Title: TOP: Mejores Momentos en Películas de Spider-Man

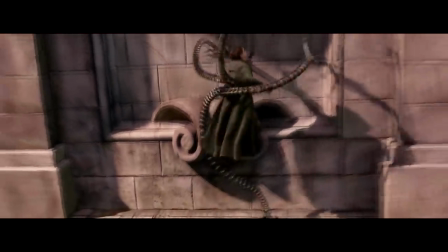8:05 Y la cosa no acaba ahí, toca pelear con el Doc Ock, quien es rápido y agresivo,
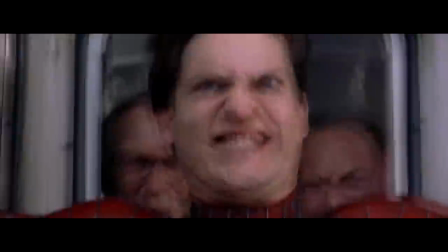8:10 para al final culminar con la detención de un tren sin freno, sacrificando su integridad física por el bien de todos,
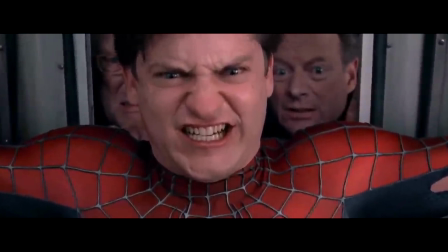8:19 incluso cuando estaba desesperado por sacarle al Doc donde se encontraba Mary Jane en ese momento.
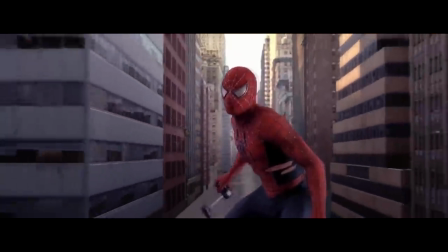8:24 Esta batalla, la preparación y lo que sucede después lo tiene todo En serio,
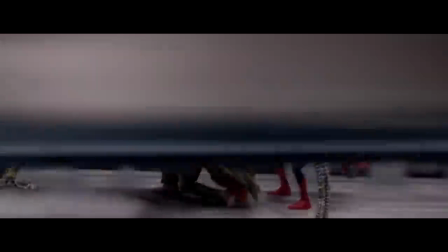8:30 vayan a checar el video que hay mucho de donde rascar Y no es por nada uno de los momentos más queridos por todo el fandom arácnido Sin embargo,
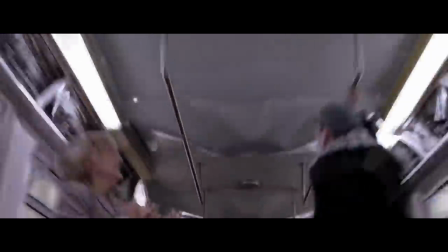8:38 siento que hay otros con emociones más potentes Que son un poco más efectivos
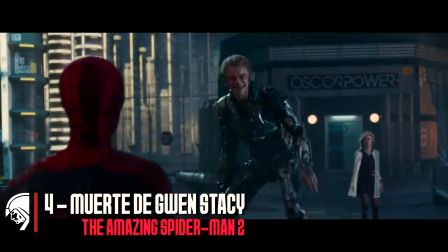8:44 Número 4 La muerte de Gwen Stacy Ustedes saben que no soy fanático de esta relación pero
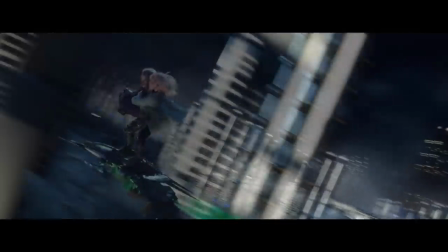8:51 nadie puede negar que la química entre los actores rompe la barrera de la ficción y hace que sientas afecto por ambos.
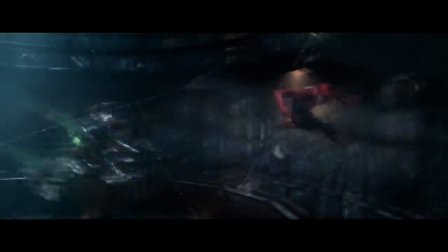8:58 Es por eso que al ver que la chica cae directo a su muerte y el héroe tratando de frenarla rompe el corazón.
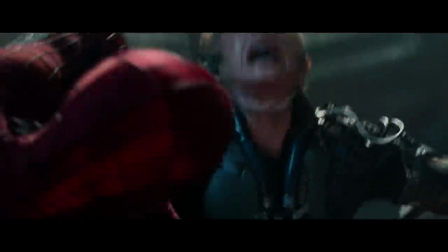9:05 Andrew Garfield se roba la escena con su actuación desgarradora. Y bueno, ¿qué quieren que les diga?
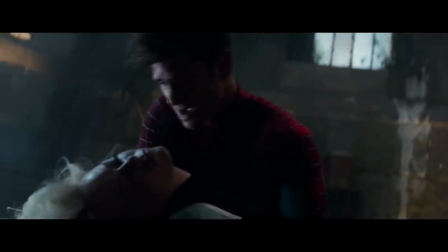9:10 La tensión que siento cada vez que veo al duende verde evitar que Peter levante a Gwen hasta la fecha me da mucha ansiedad.
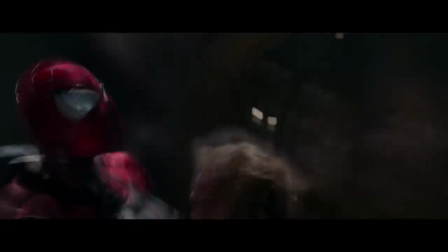9:17 El montaje sumado a la música de Hans Zimmer hace que se te olvide lo desaprovechado y forzado que está el Duende Verde de Tain Teehan.
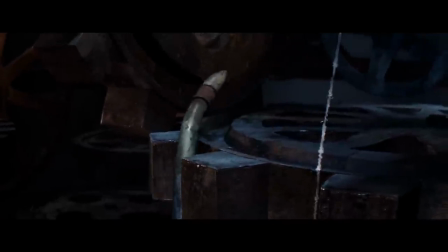9:24 La edición es frenética, se te presenta el peligro del entorno con los engranajes,
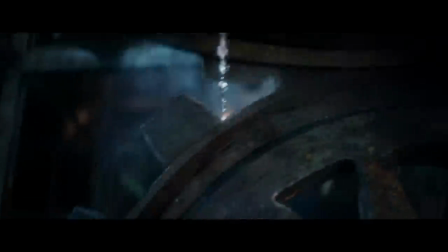9:29 el Duende como un estorbo constante y a Spider-Man tratando de manejar tres situaciones al mismo tiempo.
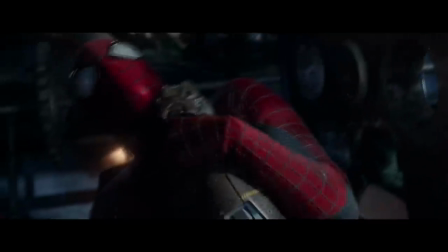9:36 No se entrega un momento donde te guste o no la película,
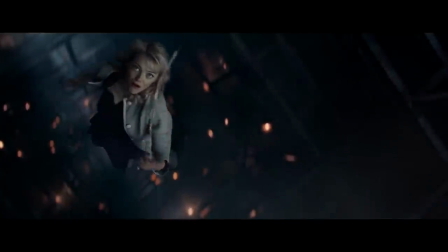9:40 no puedes evitar sentir que el mundo se vino abajo a la una de la mañana con 21 minutos.
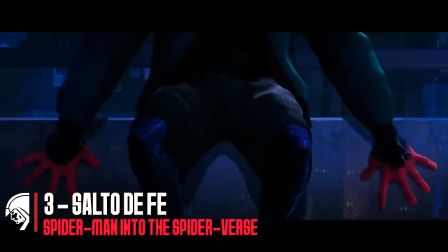9:46 Número 3. El salto de fe. Into the Spider-Verse fue una sorpresa para propios y extraños.
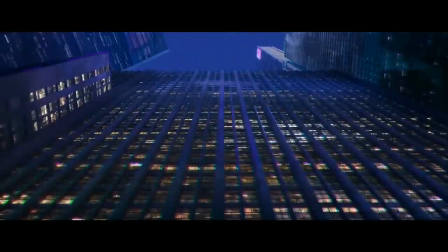9:53 ¿Qué esperar de los creadores de The Emoji Movie? Sin embargo, no solo se convirtió en ganadora del Oscar a Mejor Cinta Animada,
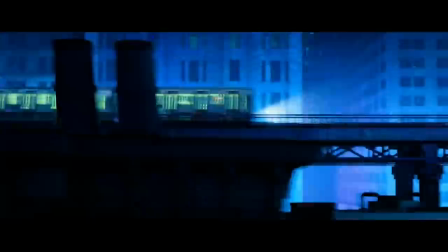10:01 sino que es uno de los referentes de los fans cuando de adaptar a Spider-Man se refiere.
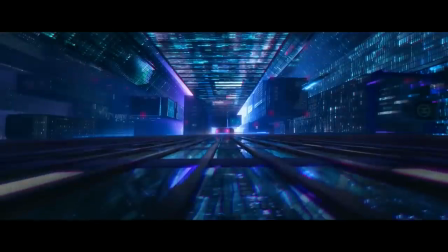10:06 Analizar esta escena podría dar para un video entero, pero es efectiva en todos los sentidos.
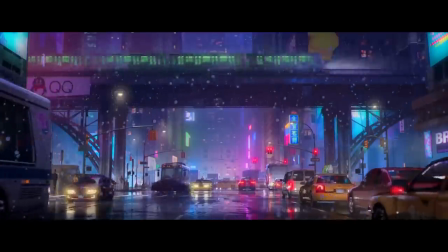10:11 Miles Morales pasa por un proceso de aceptación donde no solo debe llenar los zapatos del hombre araña que murió en su mundo y era amado por todos,
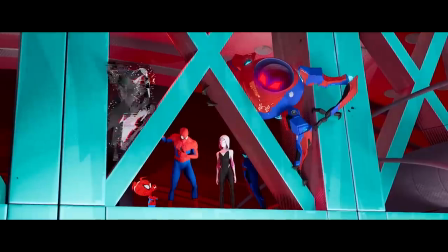10:21 sino como el legado trasciende a otros universos. La carga que debe soportar este cuate de un día para otro es gigantesca.
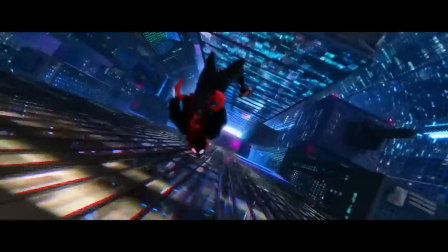10:28 El salto de fe en esta película representa muchas cosas, pero lo principal es superar el miedo a lo desconocido.
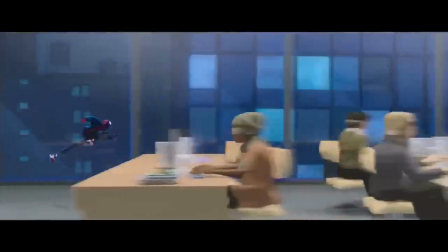10:36 A dar el siguiente paso y probarte que eres capaz de algo que antes creías imposible, y como el nombre lo indica, tener fe que todo saldrá bien.
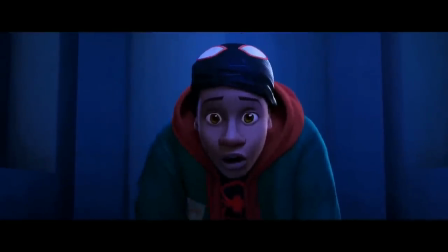10:44 Es uno de los grandes momentos de Spider-Man en el cine, porque toda la historia te prepara para esta situación.
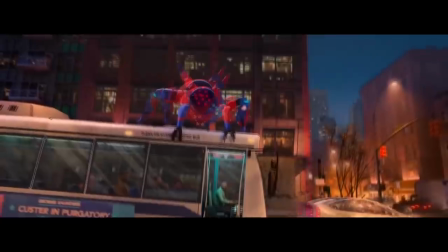10:52 Miles debe soportar las críticas de sus compañeros, la pérdida de un familiar querido y su propia inseguridad.
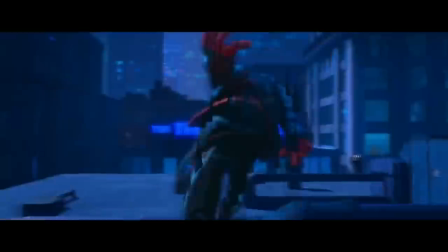10:58 Todo representado en un salto donde acepta el reto, lo encara y supera, convirtiéndose de una vez por todas en el hombre araña.
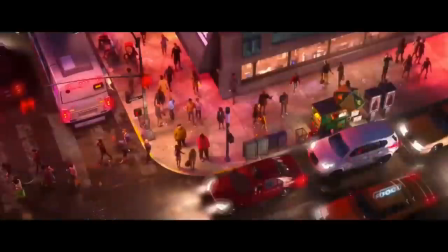11:06 Y saben, no sé si están para saberlo o yo para contarlo, pero esta escena me inspiró a tomar una dura decisión hace un par de años.
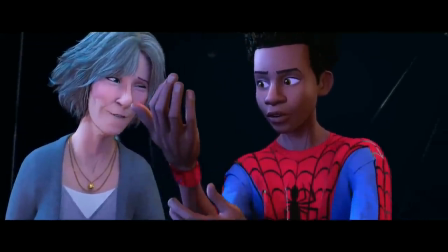11:15 En ocasiones me repetí que solo era un salto de fe, y afortunadamente todo salió de maravilla.
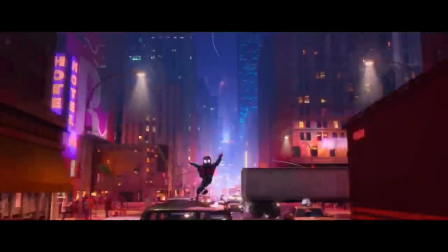11:21 No sé si ya se los platicé en stream, pero si quieren el chisme, pues recuérdenmelo en el siguiente directo.
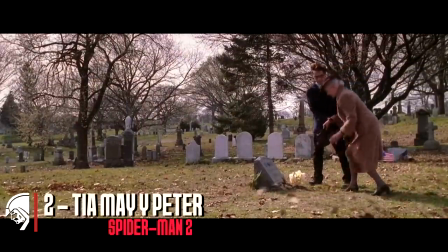11:28 Número 2. La tía May en Spider-Man 2. A ver, este puesto tiene dos momentos concretos, ambos con May.
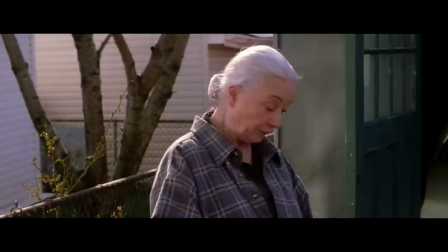11:37 Originalmente puse solo la plática de Peter antes de mudarse,
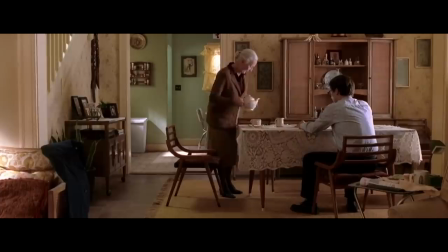11:41 pero hace poco vi la cinta de nuevo y me di cuenta de cómo esa escena no funciona sin la confesión de Peter.
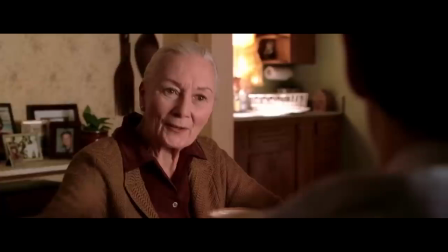11:48 Una situación donde el protagonista relata cómo vivió la muerte de Tío Ben.
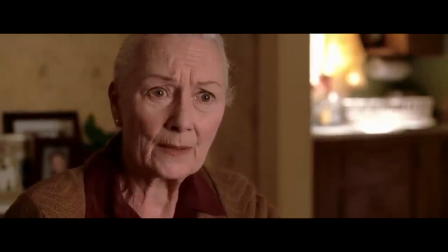11:54 Lo genial de este momento es que no tiene soundtrack, solo tenemos a Tobey Maguire con la voz quebrada contando cómo siente que fue su
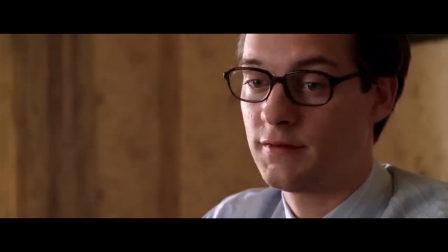12:02 culpa que Ben ya no esté. y es desgarrador el momento donde toma la mano de su tía,
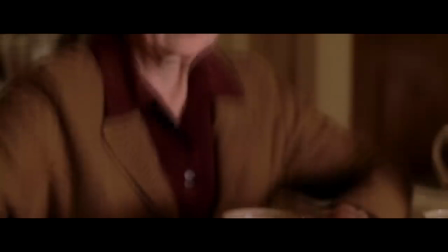12:08 pero esta se quita desconociéndolo y lo deja solo en el comedor.